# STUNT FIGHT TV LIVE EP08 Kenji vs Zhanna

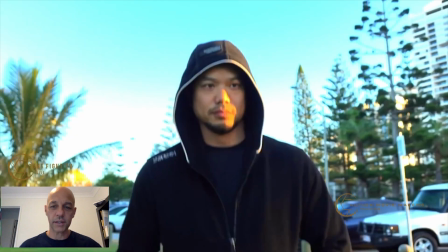155s
Excellent. So as you can see, it's a short scene,
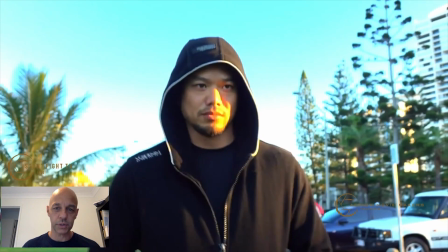158s
but I'll just talk to you roughly about the techniques that we used in order to accomplish what we just did.
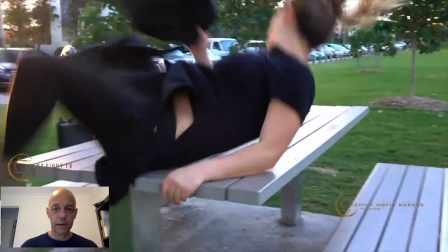167s
So we'll just break it down slowly, break it down
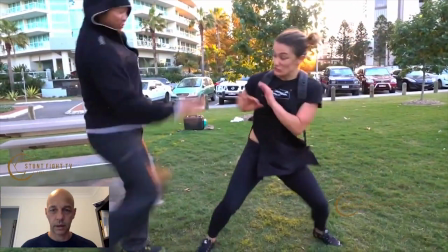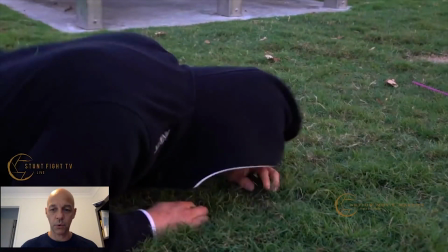178s
the bit. So let's go back a little bit more and let's replay that little section.
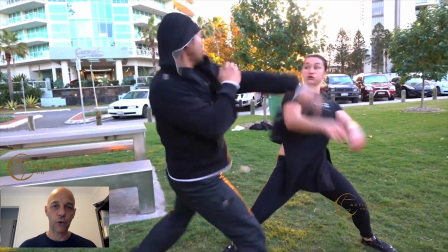184s
And you'll notice that what I've done is to get the performers to actually perform to camera as opposed to performing towards each other. So they're actually fighting with no one in front of them and just in front of the lens. So let's have a quick look again.
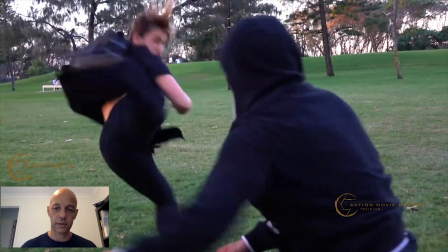202s
Yeah, for instance, this little shot.
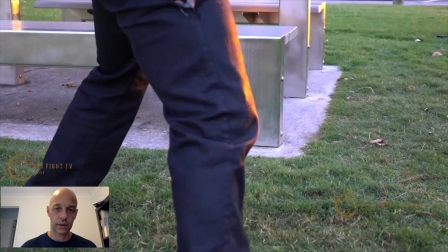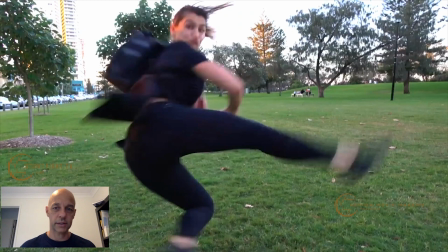211s
Let's keep going a little bit more. There you go. So here you can see ZHANNA is performing a jumping side round kick, but doing it to the camera with no one there, so just in front of the lens.
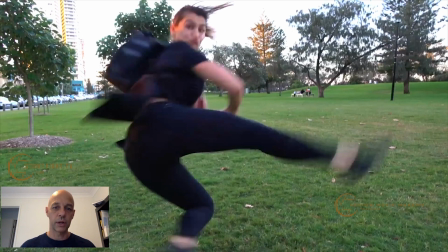223s
So these are little inserts that you can do just to kind of give it a different feel.
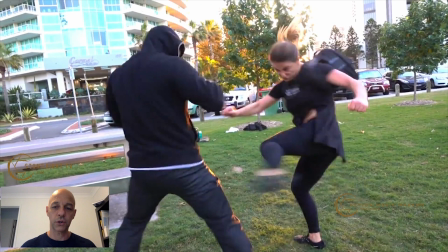232s
If you go back to the start, you'll see that there are a lot of little insert shots. So when she goes to kick the leg, I do a little insert shot of the leg.
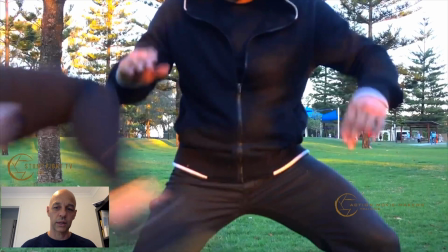243s
I do a little insert shot of the stomach.
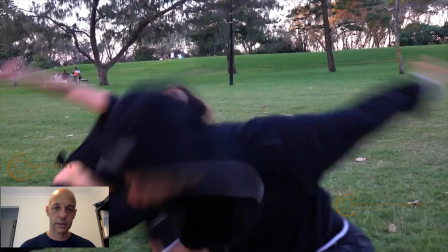247s
Then I do a shot the camera and the lens combined with a shot where both of them are in there.
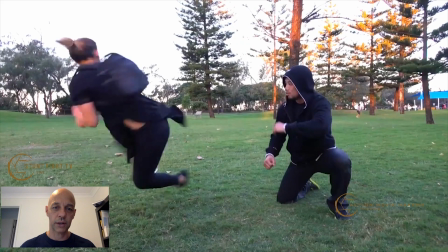255s
So that goes from here.
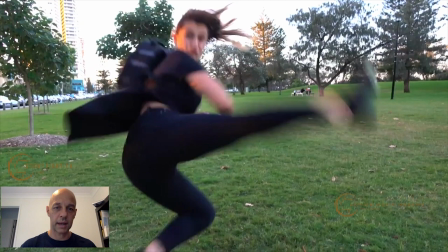260s
Let's do this. There we go. So it goes from in camera to a shot where you got two in there,
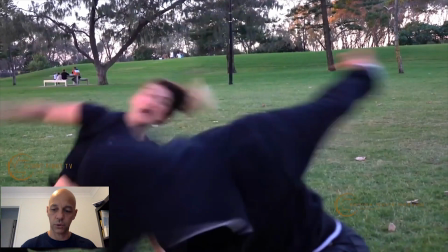271s
followed by the behind the shoulder one. So as you can see, even from this shot,
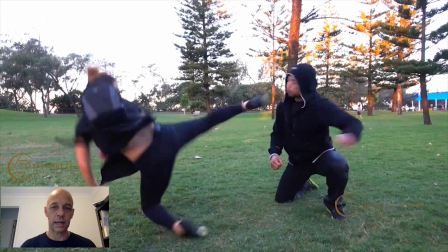278s
which is really important sometimes, because look, here we can see that there's obviously a gap, but sometimes that's not really important. The important thing is that you cut from there
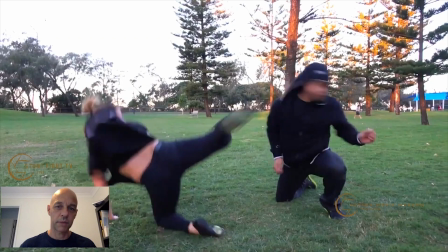291s
to there to make the shot look like it was a hit.
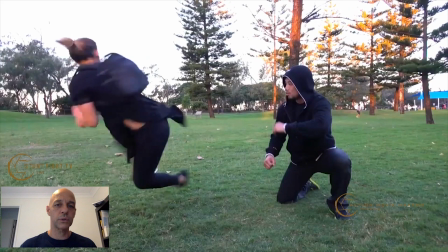298s
Okay, so a lot of people would never shoot probably from this angle because they would say,
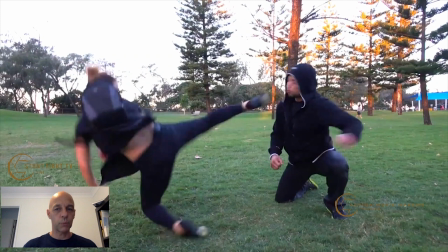303s
oh, there's too much of a gap and they would want to change the camera a little bit or change the performers.
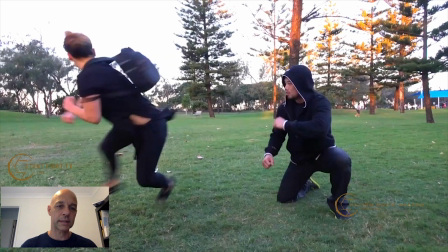308s
But when you're doing really fast cuts, all of that doesn't really matter. So let's just go back again.
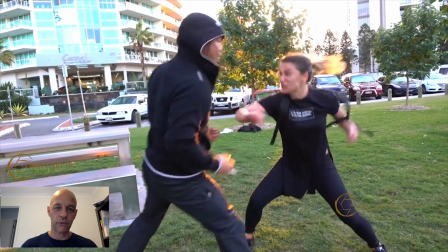316s
Let's do it frame by frame.
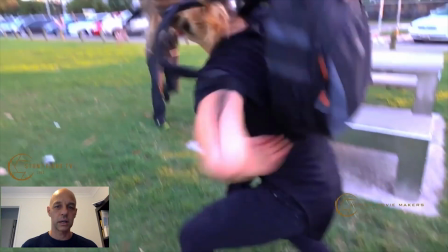322s
And the two use some really good energy as well, which is fantastic. So there, Kenny jumps in, there's a really nice little jump, front kick.
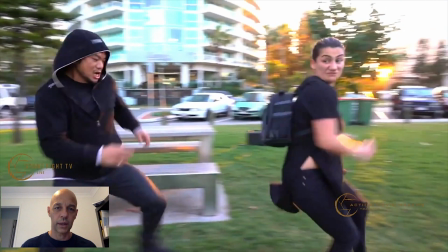331s
Zhanna blocks it. Then I cut to a different angle straight away.
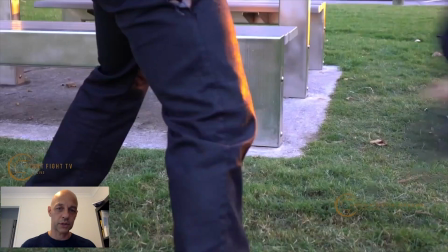340s
Got 1, 2, and there we go for the insert. Another insert.
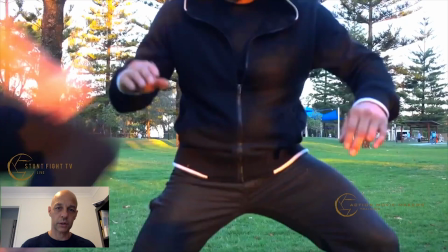347s
So from there we go to a double shot, insert, the camera.
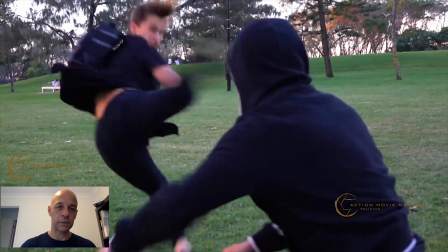353s
Clearly a miss, but it doesn't really matter because we can't really see it in the cut. To there and down.
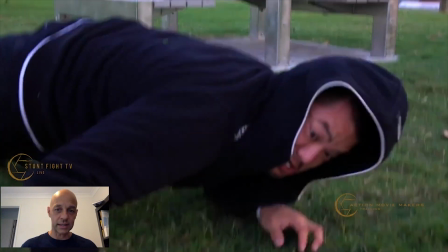362s
Cool, so that worked really well. So here you can see distance. So as you can see, Kenny's still on the ground.
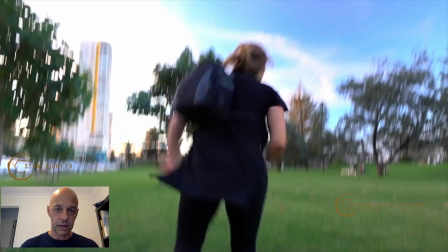369s
But as Zhanna leaves, she's created a lot of distance.
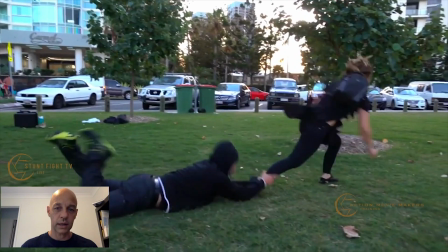375s
And as Kenny goes to catch her leg, so I do that in 2 shots.
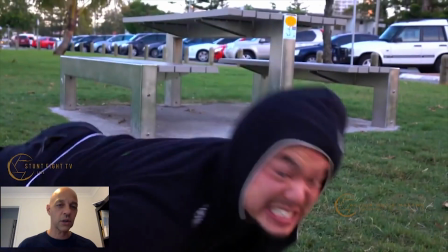381s
And these shots are not always easy because
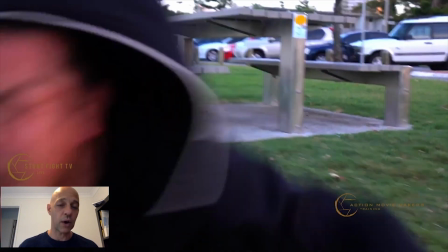385s
the tricky part sometimes when you're shooting action stuff or anything is to create
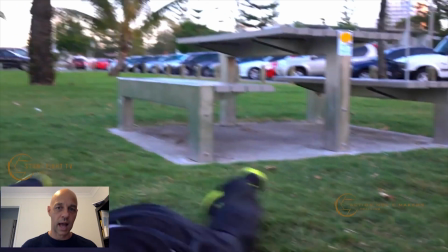391s
a believable distance and time when you're shooting stuff.
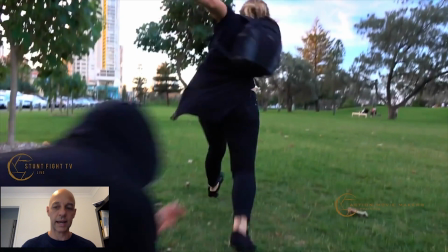395s
And when you're shooting action stuff, you've got to create a lot of space between the actors to make things look a lot more believable.